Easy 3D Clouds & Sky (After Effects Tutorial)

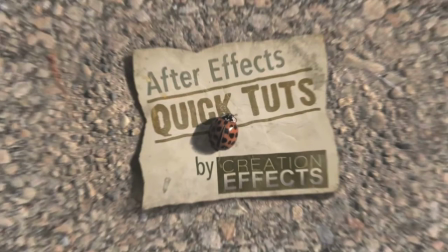0:02 Hey, it's Noel from CreationEffects.com here with another super quick tutorial on how to make a 3D sky and clouds for your scenes in After Effects.
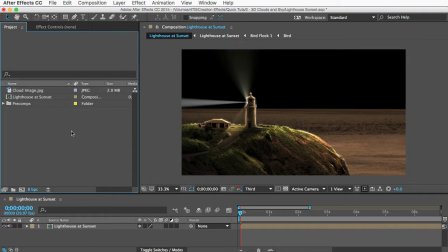0:10 Okay, it's not real 3D, I'll actually be cheating, but it looks really cool and it's easy to do.
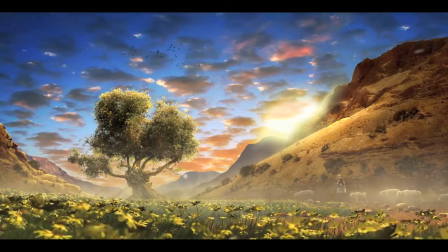0:14 Here's a scene I made a long time ago, and you can see the clouds appear to have 3D depths to them as they move,
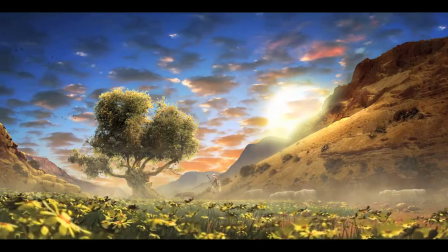0:20 with the clouds in front moving faster than the clouds near the horizon. And to do this, we can just skew a 2D sky image using the distort effect.
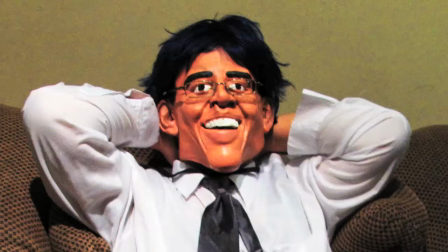0:29 And some of you know exactly what I'm talking about, and some of you don't have a clue, and that's okay.
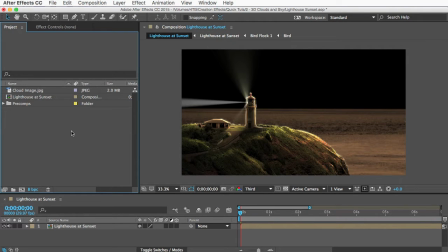0:33 It's very easy to do. I've got this pre-comp here that will be my foreground. It's got a lighthouse, an ocean, and light beam, and it's ready for a sky background.
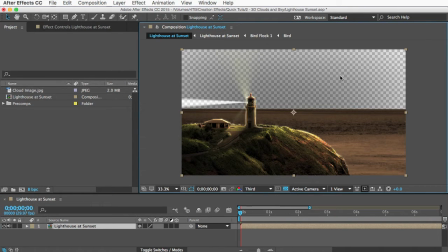0:43 You can see if I toggle the transparency grid, this shows that all of this area is transparent. I've already imported a sky image that I found on a free stock image site, and I'll drag that into my comp.
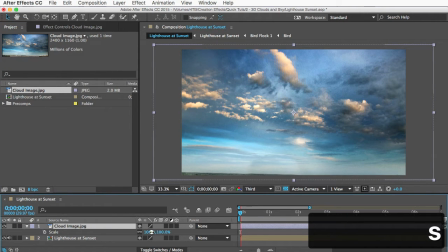0:54 Next, I'll hit the S key to bring up the scale property, and I'll scale the image so that it's a little wider than my comp, like this.
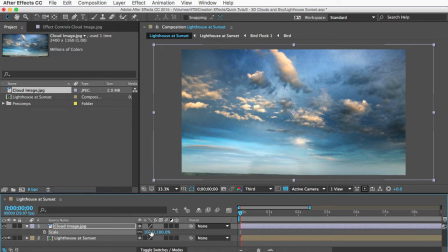1:01 And mine happens to already be the right size, so I'll leave it like it was. And next, I'll drag it below my foreground layer so it'll show up behind it.
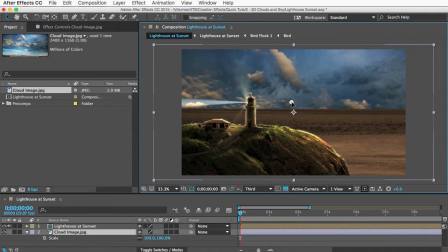1:10 And I'll click and drag it to position it to where I want it to be.
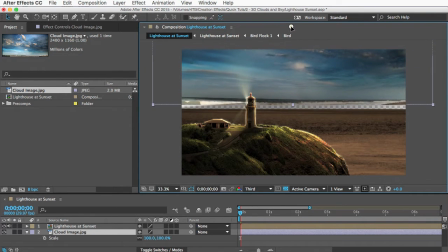1:14 Ideally, you'd want the horizons to match up, but if you have a tree or building or something in your cloud image, you might need to drag it down further to hide that part of the image. Now your clouds probably will need some kind of color grading to look like they belong in your scene.
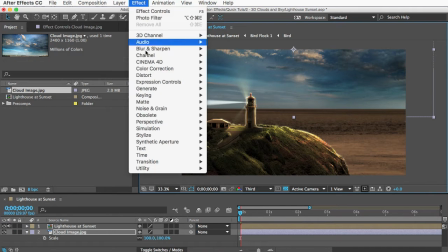1:26 This isn't a color grading tutorial, so I'll just quickly add a photo filter effect here.
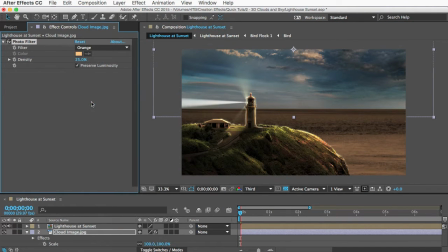1:31 I'll change the color filter to orange because my foreground is orange, and then I can turn up the intensity here and the color of the sky will match the rest of the scene.
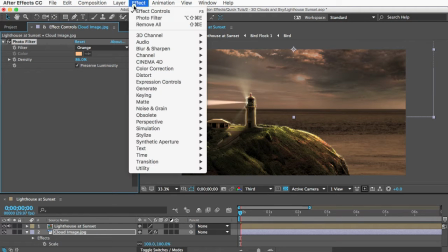1:40 Alright, now we'll add that transform effect to this layer. I'll go to Effect and Distort and Transform.
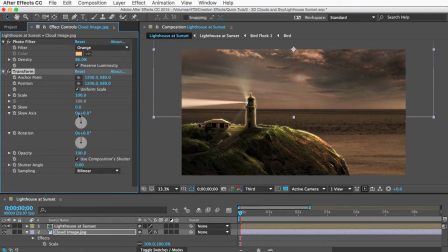1:47 And we want to skew this image horizontally, so I'll set the skew axis here to 90 degrees. And now if I play with the skew here, you can see it's skewing from the middle of the image, which is up here.
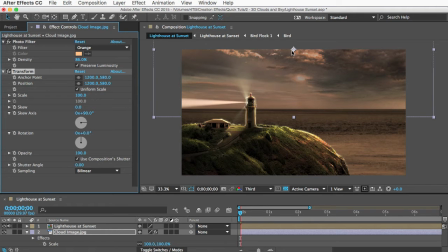2:00 And that's because that's where the anchor point is. So let's move the anchor point of this transform effect by clicking this little point control icon. And then I'll click in the middle of the comp and right on the horizon. And that sets the location for the anchor point.
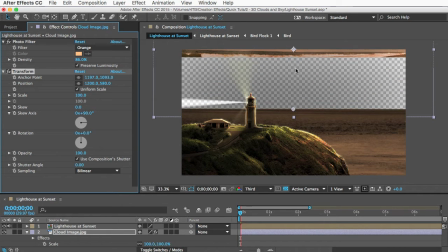2:15 But it also makes the layer jump to a new position, so we need to reset the position as well. So I'll click the point control for the position up here, and then click in that same spot.
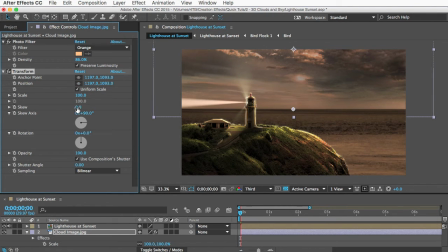2:25 And now, when I change the skew, we have simulated 3D cloud movement. So the only thing left to do is keyframe this. I'll set the skew to its starting position, and then I'll go to the first frame. And I'll add the first keyframe by clicking the stopwatch icon next to skew.
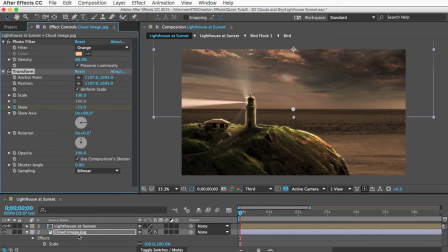2:44 And to reveal that new keyframe quickly, I'll select the layer and hit the U key, and there's the keyframe. And next I'll go forward 5 seconds or so, and I'll set the end position for our skew.
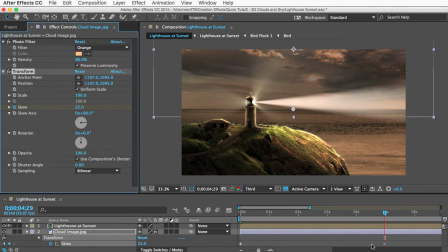2:56 And that automatically created a new keyframe, so now all that's left to do is play it back and revel in the awesomeness manifested from the mastery of your mind and forged from the force of your fingertips. And now enjoy this audio montage of every time I said the word skew. Skew, skew, skew, skew, skewing, skew, skew, skew, skew, skew.
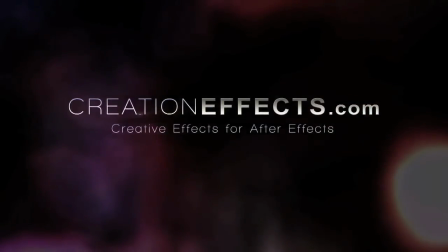3:14 This has been another quick tutorial from Creation Effects. You can subscribe for new tips every week and check out creationeffects.com to see lots of cool effects for your footage like claymation,
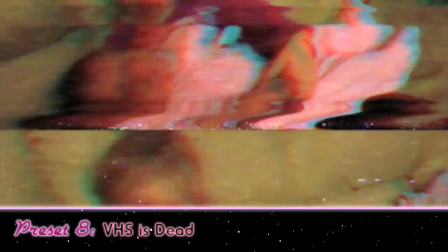3:23 graffiti, pencil sketch, glitches, VHS, old film, ink bleeds, custom 3D books, and a lot more.